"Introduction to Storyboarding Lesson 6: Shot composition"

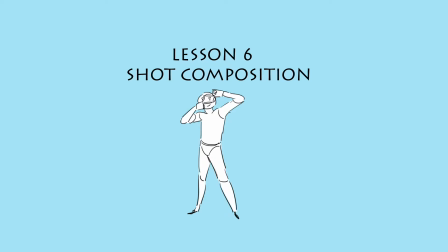0:04 Okay, in this lesson, we are going to talk about shot composition. Now, we're just going to talk about a few rules that will help and guide you with the composing of your shots, right? And the first rule we're going to introduce here is the rule of thirds.
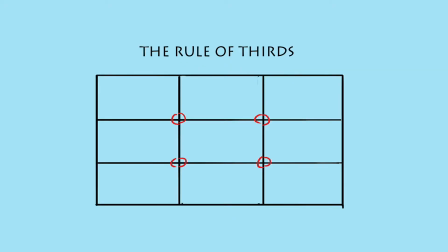0:22 Now, this rule is a very basic rule in photography and cinematography, and a lot of you may be familiar with it, but I'm just going to go through it for those who may not be familiar. Now, the rule of thirds is basically
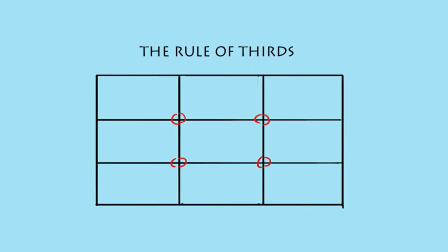0:39 four lines, two running horizontally and two running vertically, creating a grid of nine rectangles or squares, depending on the composition. And what these lines do is that they create 4 points on the composition.
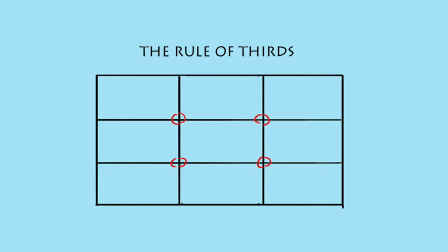0:58 That these 4 points are great areas in your composition to place subjects or objects at that will seem pleasing to the eye to an audience, right?
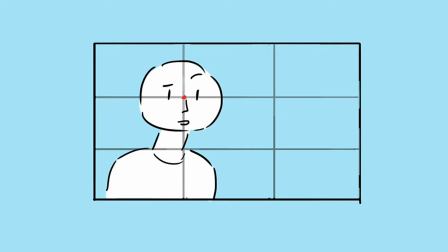1:13 So right now we have an example here with a medium close-up shot of someone, right? And the reason this composition is pleasing to the eye is because it's on that point.
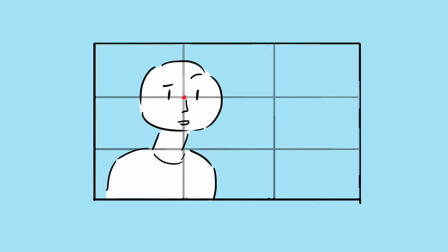1:28 The person's face is on that point, and we want the audience to look at that person's face, right? Now, this person is facing the right,
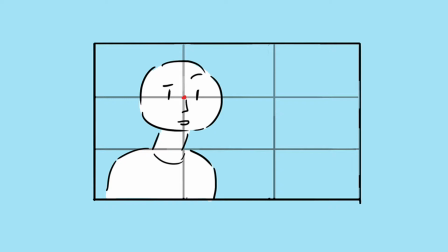1:40 so the best place that we could have put this person's face is on the left side of the screen and on that point, right? Now, if you wanted, if the person was facing left, the better place would have been to put it on the right side, right, on that point, right?
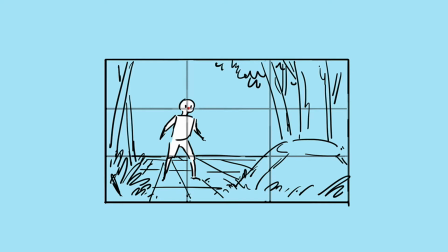1:59 Now we have a more wider shot with the full body of the character, and as you can see, the face of the person is placed right on that dot, and it's a nice focal point for the audience to look at. That's really pleasing, and it's not jarring, it's not out of the way,
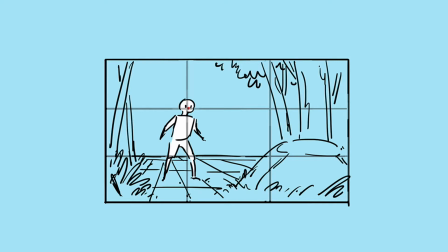2:21 it's not in any weird positions, right? And if you look at the whole scene, right, you could see that the character is looking at maybe the rock in the corner, and you could see the point that is created on the lower half of the scene.
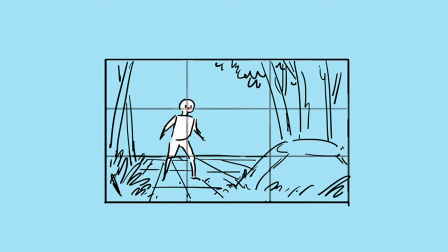2:37 The rock is on that point, right? So you have like the two subjects on those points, right? Now, you're not totally restricted when you're using the rule of thirds, right? You don't like totally have to place everything directly on these points. They are much more of a guide for you when you're composing your scenes and make it easier for you to place objects in the scene, right?
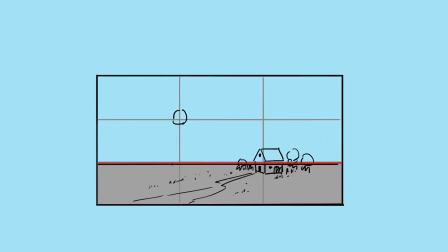3:07 Now, those were the points on the rule of thirds. Now we're going to look at the two horizontal lines on the rule of thirds, right? Now, these two
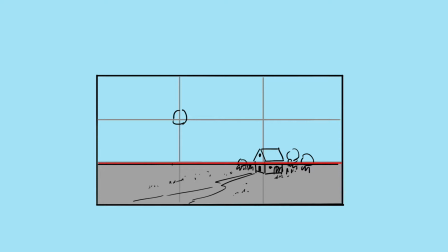3:20 horizontal lines act as two areas in which you can place your horizon line. Now, in this first example, we have the horizon line being the lower horizontal line on the grid, right?
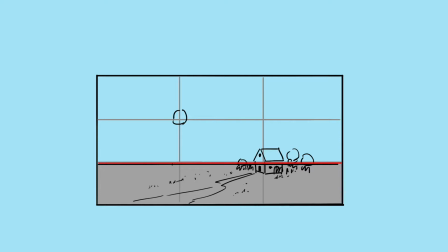3:37 Now, when you place your horizon line here, it's usually that you want to emphasize more of the top area of the scene. So in this scene, we want to emphasize the sky and maybe the blue clouds over the
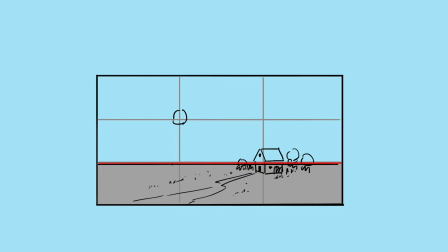3:55 house in the scene, right? So we would place the horizon line at the bottom there, right?